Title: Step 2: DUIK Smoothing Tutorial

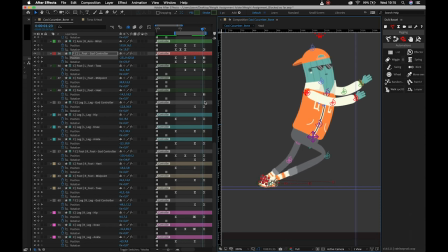Okay so shifting forward about halfway right so it's going to move here at some point and I can apply easing to that to help that transition all right and it could work as a simple foot slide but we want to try and get the actual step going.
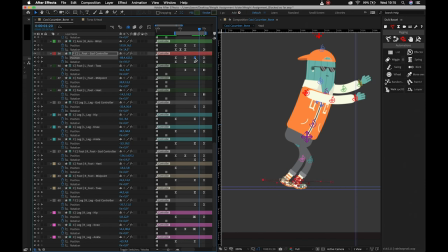So again I'm going to move kind of between the two right and then I can always shift my keyframes up and down the timeline later. And I'm just going to lift the foot off the ground. With that, I obviously need to then adjust where my knee is.
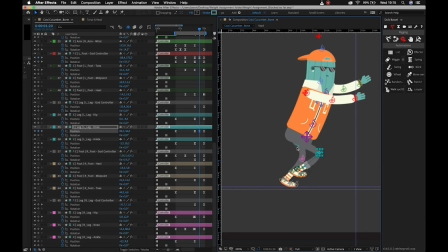All right. And then to make sure that our knee doesn't break or look terrible, I then also need to do the hip. All right. So we're just adding a couple of key frames here that are going to help sell the idea of what it is that we're sort of depicting.
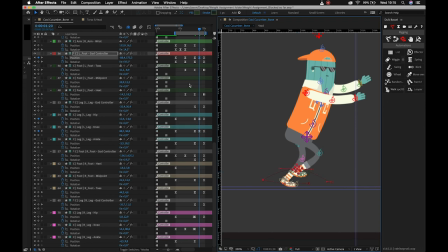okay we can then also adjust the rotation of our foot because our feet rotate obviously while we're stepping or in most cases they do at least we can do that over there and
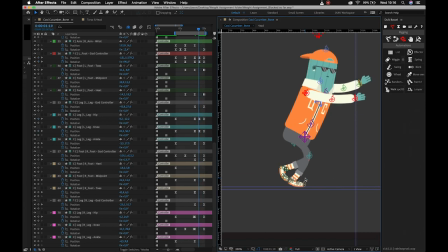we sort of then come down into that step so then I could like rotate it as it's coming further down I could add some more rotation to this particular step like so so it looks as though he's actually sort of going to roll down onto that heel.
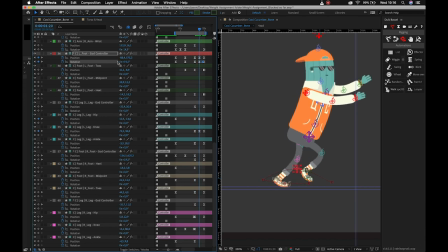There we go. Okay. And then we can just try and adjust like the actual position of like the hip controller for this leg. So let's grab this and let's bring this slightly higher into the pelvis and then adjust our knee as necessary. Okay.
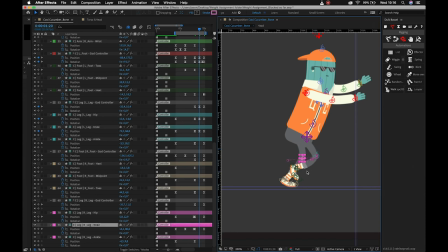And then to make this slightly more believable, I can also adjust the timing on this leg. all right so let's straighten our leg at this point it helps solve the idea of a correct movement of like how a leg would actually move and we can then adjust where our
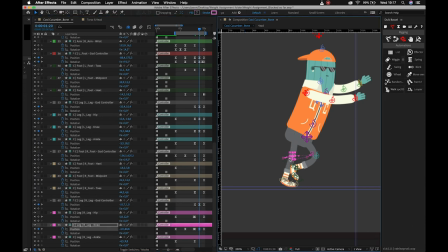hip is sitting maybe we can bend this knee a little bit more then and we can adjust where this foot is going to be at this point okay then what we can do is we can take a look at our toes all right so let me zoom in over here
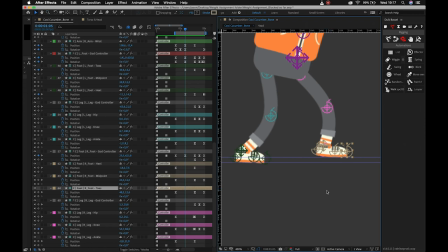um don't look at toes toes are weird i'm not a fan of toes okay so as we're moving over here our toes are moving nicely but what we could stand to do is perhaps
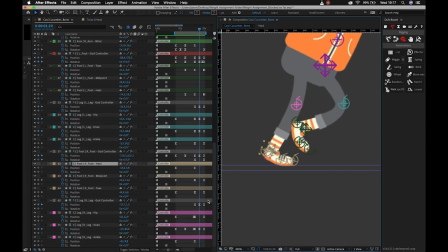shift um where our heel is sitting just to uh so that our foot actually sits or the the stump of our leg actually sits in the shoe and i can also then adjust
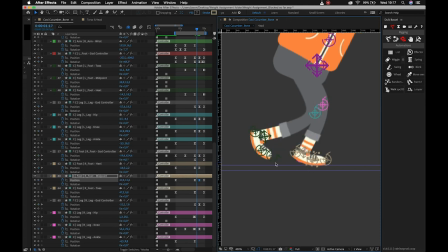where the ball of my foot is over here so that it actually rolls okay so we want to go here
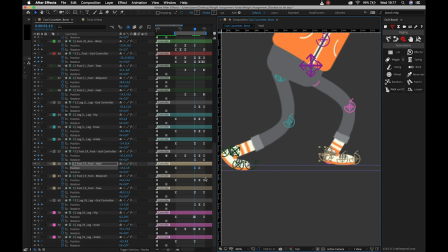and i just want to then make sure to adjust that at this point my heel is actually touching the ground kind of like there okay and I can adjust my toes as well cool so game of inches right we sort of just work work work at it until we've got
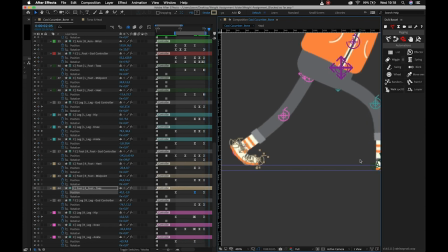it looking how we want um and then we can take a
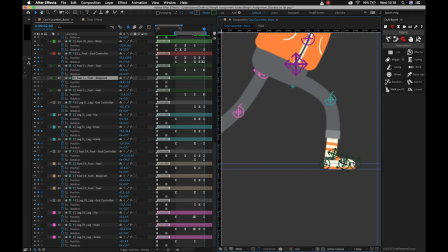look at the how the foot is responding on this leg um so
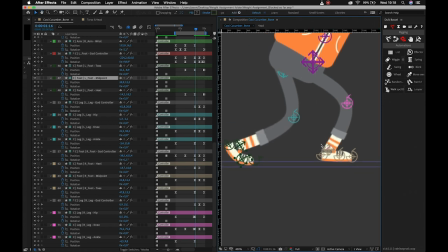let's just quickly take a look here we roll off of the toe which is great
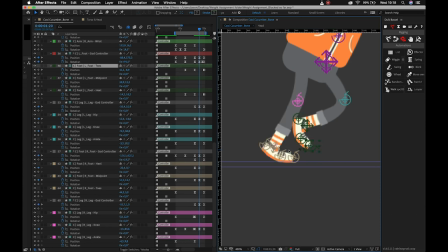As our foot starts coming off the ground, however, we are going to change the toes so that they kind of point slightly down.
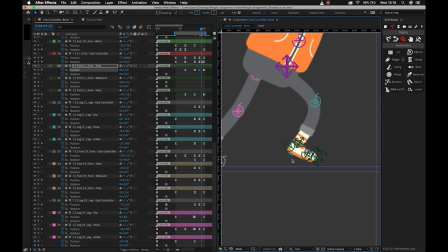And then thanks to the rotation, our foot's going to come down like so. And we could probably just exaggerate that slightly more, but it's not necessary at this point.